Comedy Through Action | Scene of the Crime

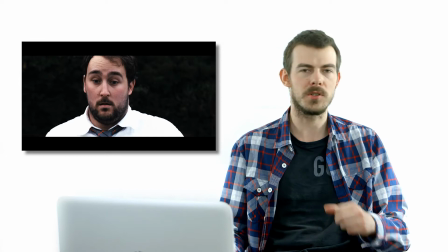[4:08]
Some people might have thought he threw it at the guy, but he's supposed to just be running away from these 2 agents and dropping it.
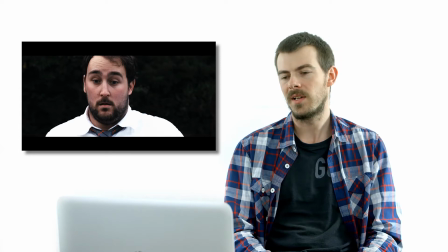[4:13]
He's like the scientist, the creator of this device, and people are after him. It's never explained. Again, it's just kind of adding to that kind of farcical nature of it all. It's just for comedic purposes, basically. We wanted a lot of the comedy in the film to be told through action. Obviously, it's not an action film, but what I mean by that is sometimes you can have comedy through dialogue and what the characters are saying,
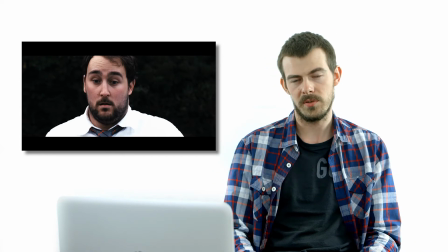[4:33]
and then there's the flip side of that where there's comedy through the action. You have things like slapstick comedy and all that kind of thing.
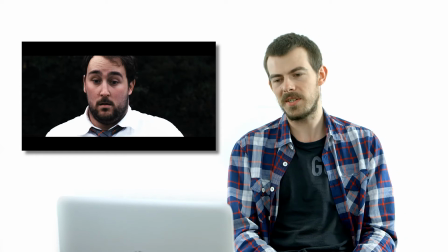[4:38]
And this, obviously, with it revolving around crime scenes, was basically just an attempt to make a kind of a black comedy through the use of action.
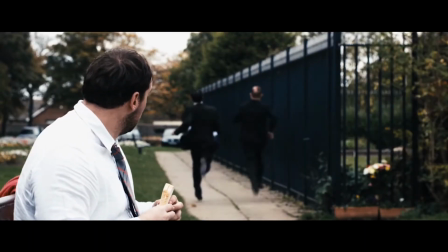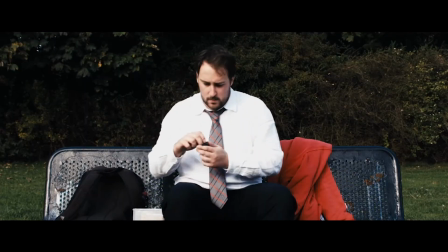[4:54]
So here he's obviously wants to
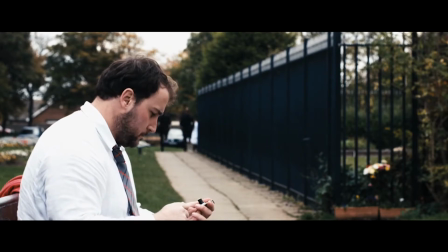[4:58]
figure out what the device is. Isn't sure if he should use it. Pretty sure it's just a random piece of circuitry from a computer shop.
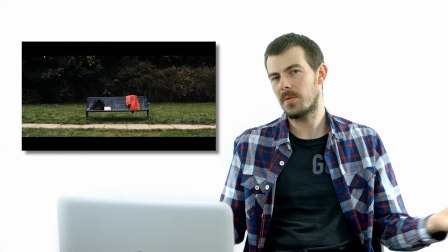[5:08]
So that when he disappears there, we weren't sure how we were going to have the sort of teleportation effect look or sound.
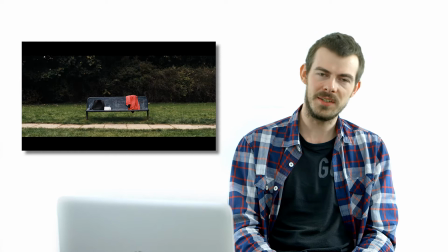[5:14]
I think it was a combination of not having the skills all the time to put together a fancy effect,
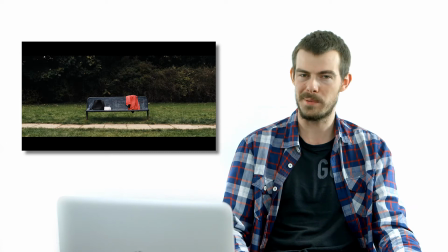[5:20]
but also just thinking, you know what's kind of funny is if he just pops out of existence, which is actually kind of a difficult thing to do in some cases.
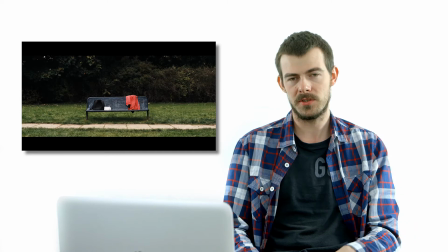[5:27]
Obviously, we took 2 different takes here.
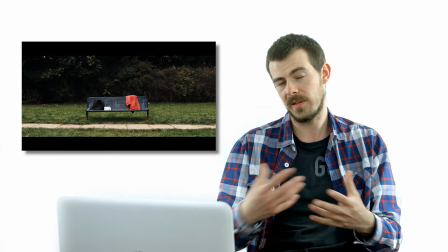[5:29]
We had one with the actor in place, didn't move the camera, and then took another one, which is your plate, a clean plate without the actor in shot, so that we could have this here.
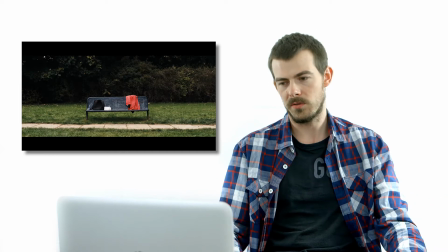[5:37]
But obviously you've got other things moving in the background as well. You've got like the grass blades and leaves are all rustling in the wind.
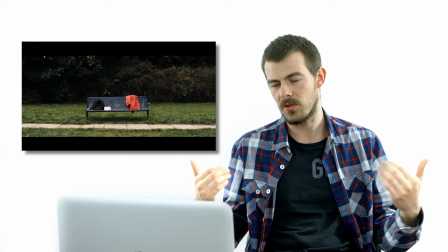[5:43]
So if it had just been a hard cut from him in shot to him not in shot, you would have seen all the background elements jump as well.
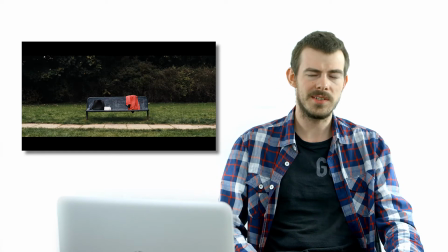[5:48]
So I think Mikey, our VFX guy who works on this, found a way to kind of blend the 2 takes together.
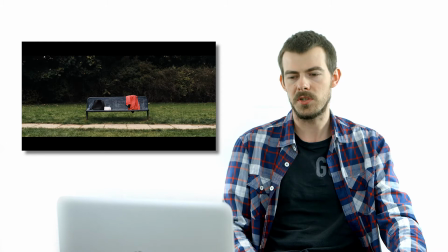[5:55]
I think he used masks kind of painted around the character just so you don't see the rest of the environment change around him when he's out of frame.
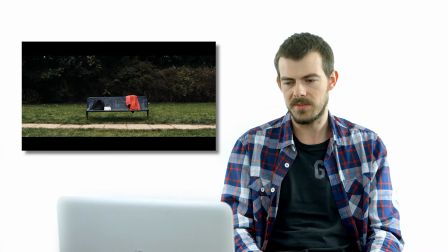[6:01]
Which is pretty clever how he put it together, but I think it's again adds to that kind of comedic charm.
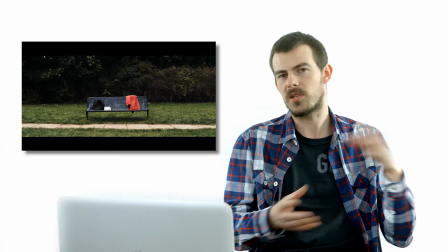[6:08]
I think if we'd had some kind of CGI special effects going on, it wouldn't have been as funny.
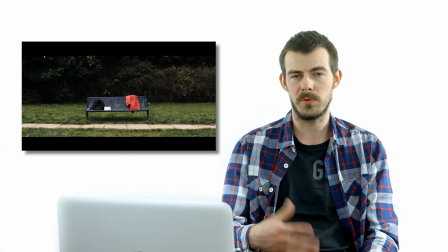[6:15]
Basically, it's leaning more into sci-fi than it is into comedy, which is an important thing to think about when you're like looking at effects or action.
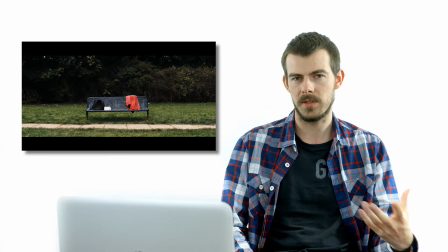[6:24]
Is like, is this action serving the comedy or is it serving something else? So he appears here.
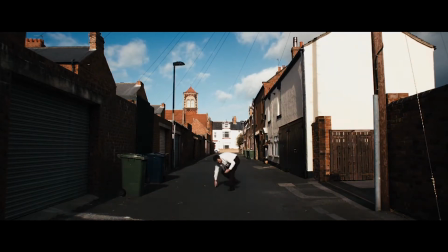[6:30]
This is an alleyway behind our flat that we were living in at the time.
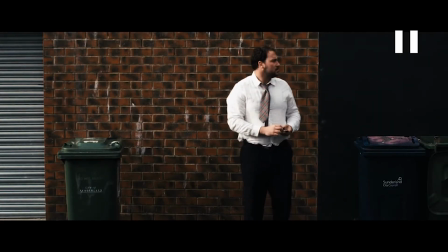[6:34]
Seems a little bit nonchalant for having just been teleported, but we wanted him to play it very dry and kind of just maybe play it in a way that most people wouldn't.
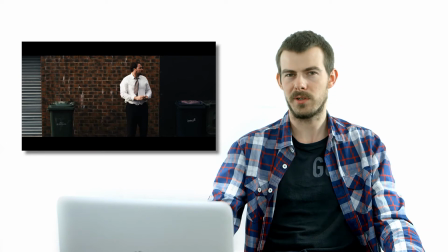[6:43]
We wanted him to be a little bit of an oddball, so he's kind of looking around trying to figure out what the situation is here. Again, he's not really saying anything.
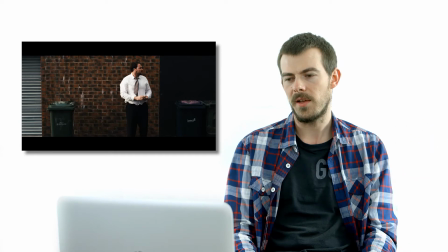[6:49]
We kind of want him to be on the same journey as the audience at this point. The audience are confused as to why he's been brought to this random alleyway.
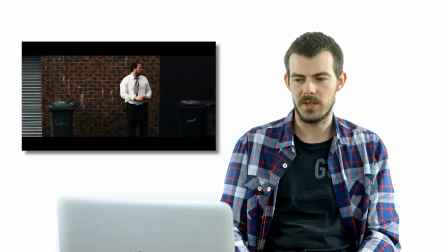[6:56]
We don't know. He doesn't know. So we wanted to kind of build this scene up slowly and reveal information to them. Looking around. This random guy's running.
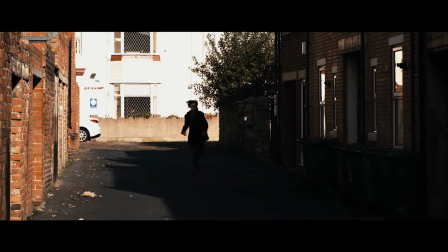[7:10]
So again, sort of slowly building up the mystery here. What's going on? And then this car appears.
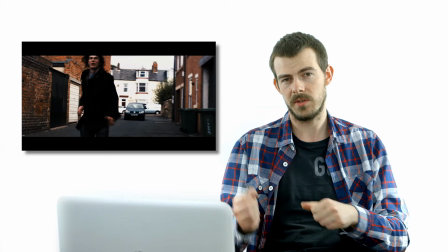[7:16]
This shot was achieved by just having the camera crew and the sound guy in the back of the boot of another car that was driving in front of the man running,
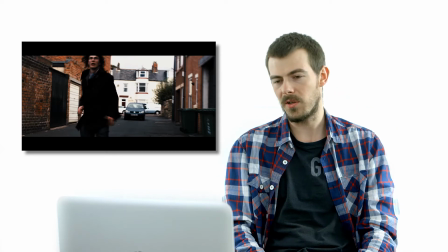[7:24]
and then obviously just shooting out the back whilst the car drives forwards. Bit of a pain to line up in terms of getting the composition right, getting the shot in focus,
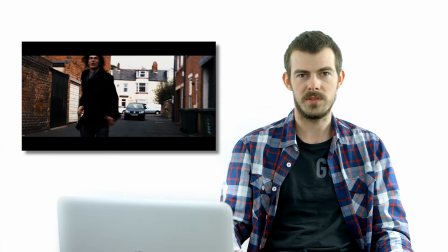[7:33]
and then obviously timing the car's movements and the guy climbing out the window that you'll see in a second.
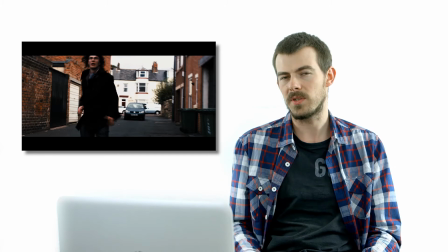[7:38]
Timing all that is actually surprisingly difficult, and every time you have to reset, they have to drive around the block to get the car back in position. So that was a challenge. That's something to consider if you're ever working with vehicles.
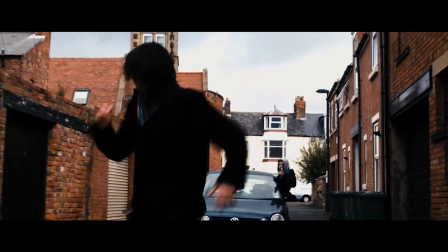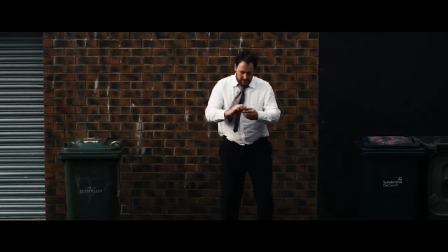[7:55]
Obviously the first crime is committed and he's freaking out. Does what most of us would do and tries to get out of that situation. Appears in another location,
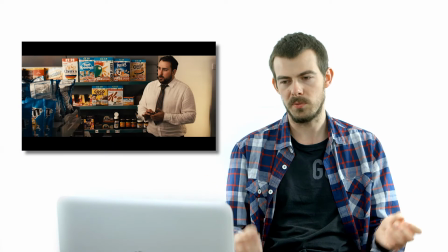[8:02]
and this is where we hope to start trying to build the links between why he's been brought from this place to another,
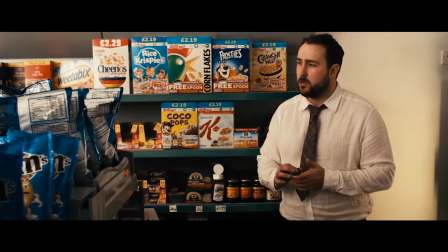[8:08]
like what the significance of the device is.
I'm trying.
I think this was in a student shop.
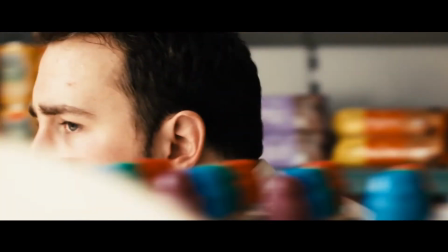[8:17] Do you want to die?
So probably wouldn't have been much in a till for this guy to steal.
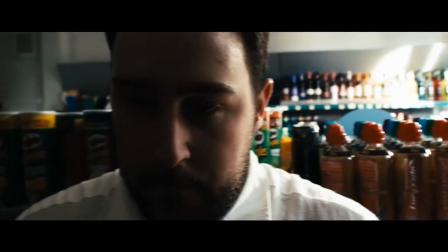[8:21] Come on, do you want to die? Come on, hurry up! I'm just trying.
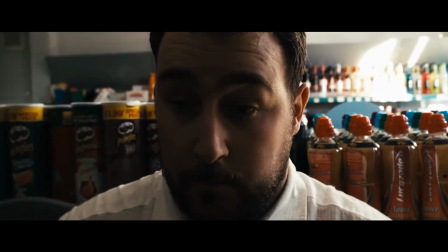[8:28]
Not sponsored by Pringles, by the way, or Lucozade.
Who are you?
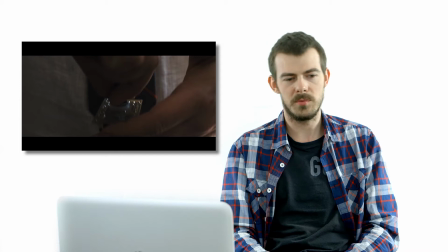[8:34]
So there, rather than it turning into kind of an action scene or him shouting at the guy or shooting, we just kind of wanted it to be like this funny kind of little...
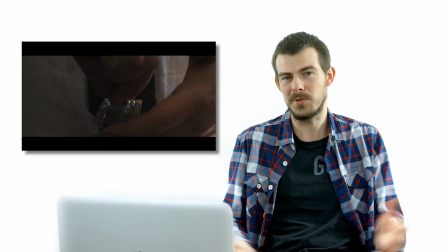[8:40]
The Robert's just really just as confused as everyone else. He's like, who are you? What's going on?
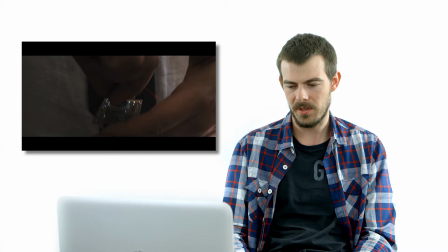[8:45]
We thought that was funnier than having him kind of react aggressively in any way. Again, trying to subvert expectations for comedic purposes.
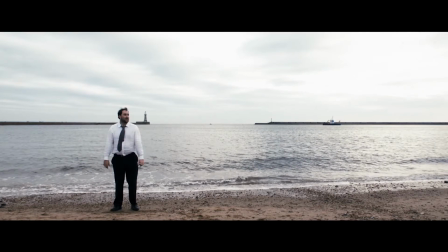[8:56]
This, I imagine, was a difficult one for Mikey to figure out. I'm not sure how he did it to this day.
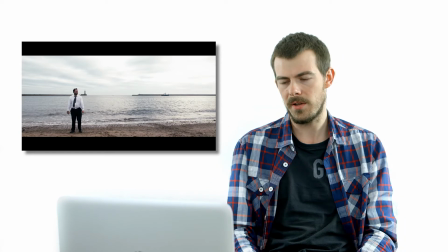[9:02]
Obviously, we've got the ocean in the background. Again, this was all nearby. We had to use a lot of locations for this film, even though it's only a 4-minute film. There's so many sort of miniature scenes at little locations that we had over a dozen, I think,
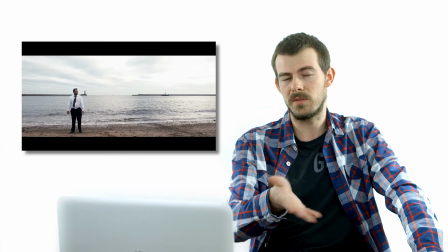[9:15]
by the end of it that we shot at, which is, again, something to bear in mind if you're doing a film with lots of different locations in your script.
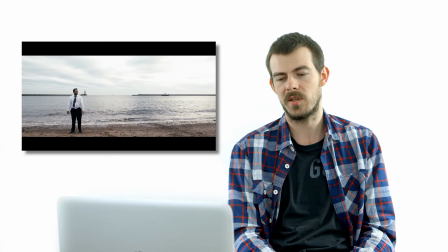[9:22]
You've got to drive and move all your kit and your crew and your actors to those locations. Often you won't have time to do like one location a day.
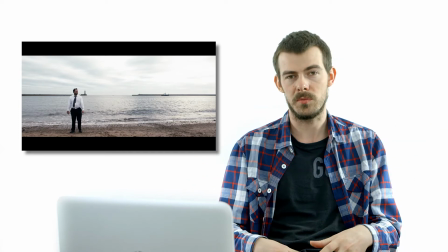[9:30]
Obviously these scenes are very short, so we could usually do them in a couple of hours.
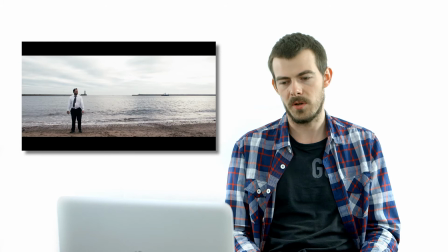[9:34]
So we then had to, as producers, figure out the schedule and logistics behind moving from one place to another and making the most of the days that we had available,
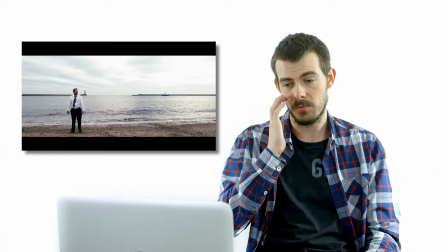[9:43]
despite having to jump between so many different locations, which was a bit of a juggling act and quite difficult in some places.
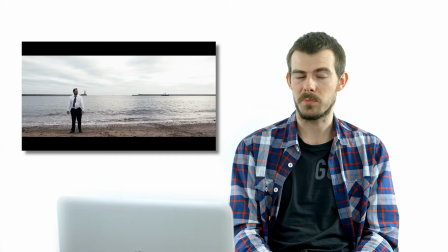[9:51]
So yeah, if you want to make your life easier as a producer, try and put it all in one place to begin with.
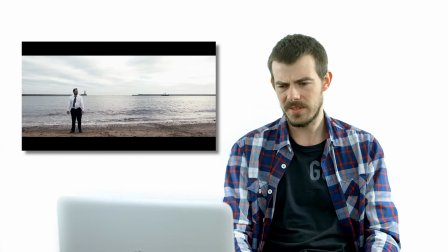[9:57]
But yeah, having the sea in the background here, I think
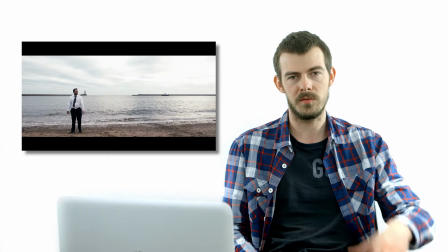[9:59]
really helps sell the effect of him teleporting rather than it just looking like cutting from one That'll help. empty shot to one shot with him in frame.
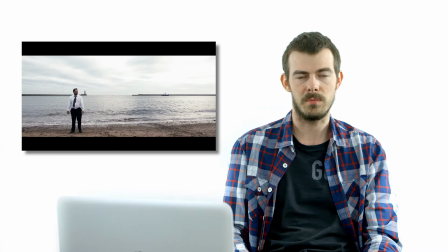[10:07]
Having the kind of sea moving and all that really helps sell the effect of him appearing in an actual living space.
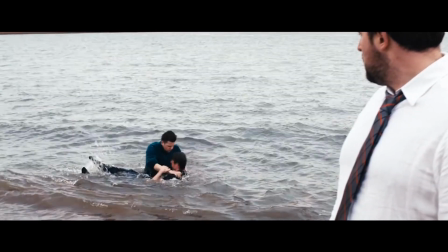[10:18]
We do a little comedic reveal. That's actually me being drowned in the water there.
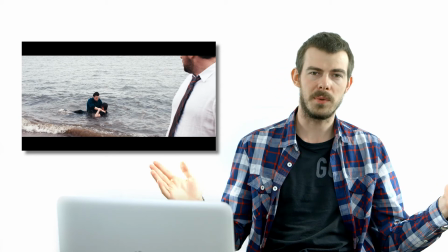[10:24]
One of the coldest moments of my life, easily. I don't know if anyone knows much about the northeast of England, but it's a very cold place, even in summer, at the best of times.
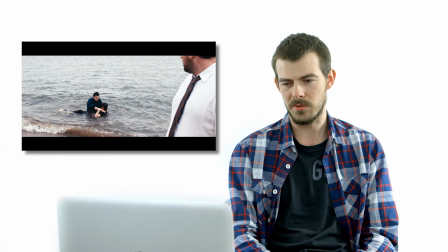[10:33]
And this was October, I think. And yeah, I just had to sort of submerge myself in the water quickly for this shot.
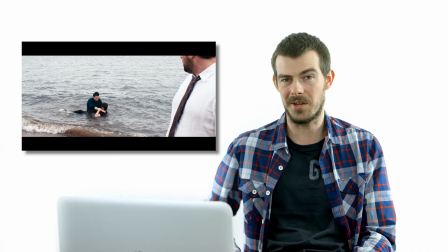[10:39]
And I remember the breath being just knocked out of me. I remember barely being able to breathe for a few seconds.
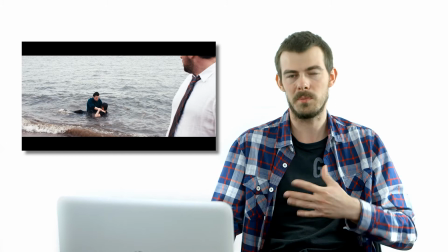[10:43]
And as soon as the shot was done, even though I was supposed to be helping direct, I was like, you guys carry on.
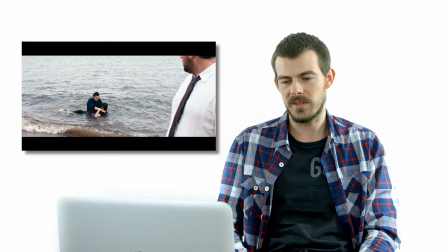[10:48]
I think my flat wasn't far up the road. I think I ended up running. It was like a 5-minute run away. So I just sprinted, soaking wet, straight back to my flat and went straight upstairs, straight in the shower to warm up, and then got back on set.
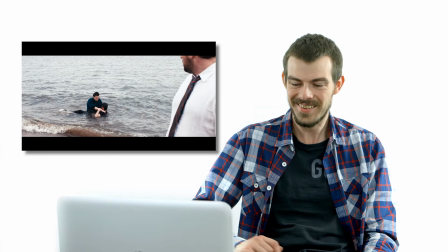[10:59]
Because, yeah, it was cold.
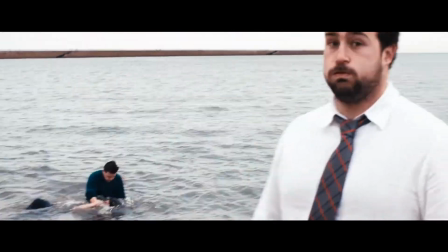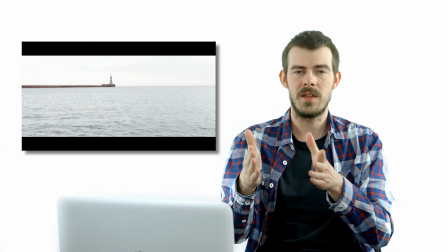[11:07]
Again, a difficult shot to kind of achieve there because the camera moves and then he disappears, so that it's not like we're on a static shot.
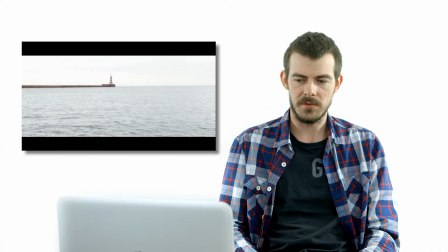[11:15]
The camera is being operated, it is moving around on the tripod. So to kind of keep it in place as he ducks out of frame, I think literally as soon as he did that, he ducked.
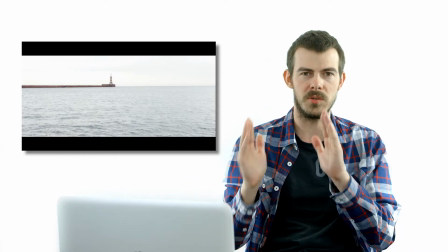[11:23]
And then I think we just had to stabilize the shot slightly in post to kind of match up the bit where he's ducked out of it and the bit where he was just using the device to disappear.
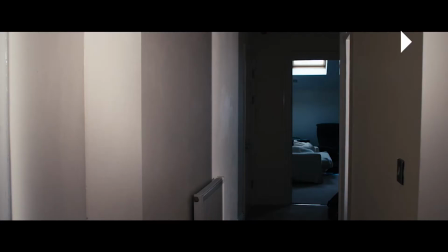[11:32]
But again, I think it sells it quite well having the ocean in the background. This was mine and my flatmate's flat.
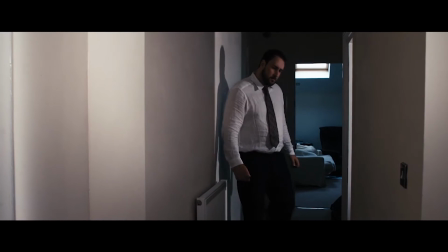[11:43]
Again, using whatever locations we can. So by this point, we're hoping the audience has kind of figured out what this device is doing.
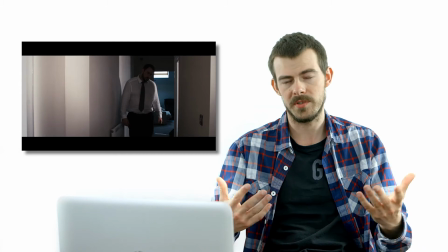[11:50]
Every time he teleports, he comes to a new crime scene. We've had 3. We kind of used the rule of threes.
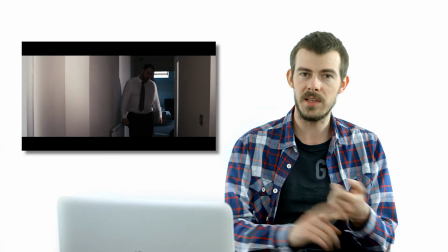[11:55]
We've had 3 before this, where we've had the alleyway, the shop, and the ocean.
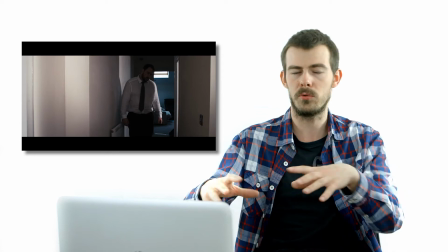[11:59]
We're trying to vary the locations as much as we can, even though they were all kind of in a close radius of one another geographically,
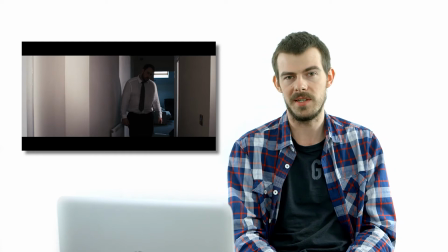[12:06]
like in real life, because we just needed it to be easy to move between logistically whilst we were filming.
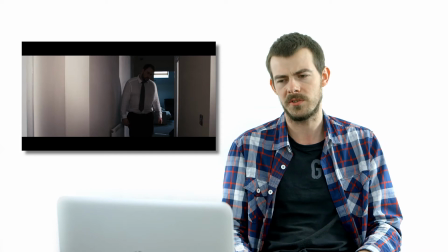[12:11]
But we wanted them to seem quite varied, so it didn't just look like random different areas of the same town,
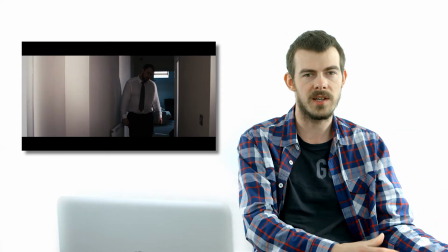[12:16]
which is why we have the beach, we have interior locations, exterior locations, the park,
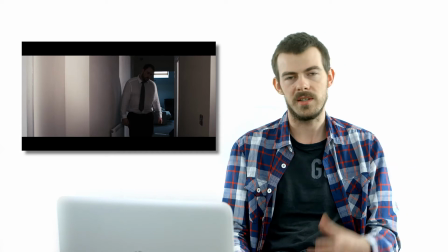[12:22]
trying to make it as varied as we can.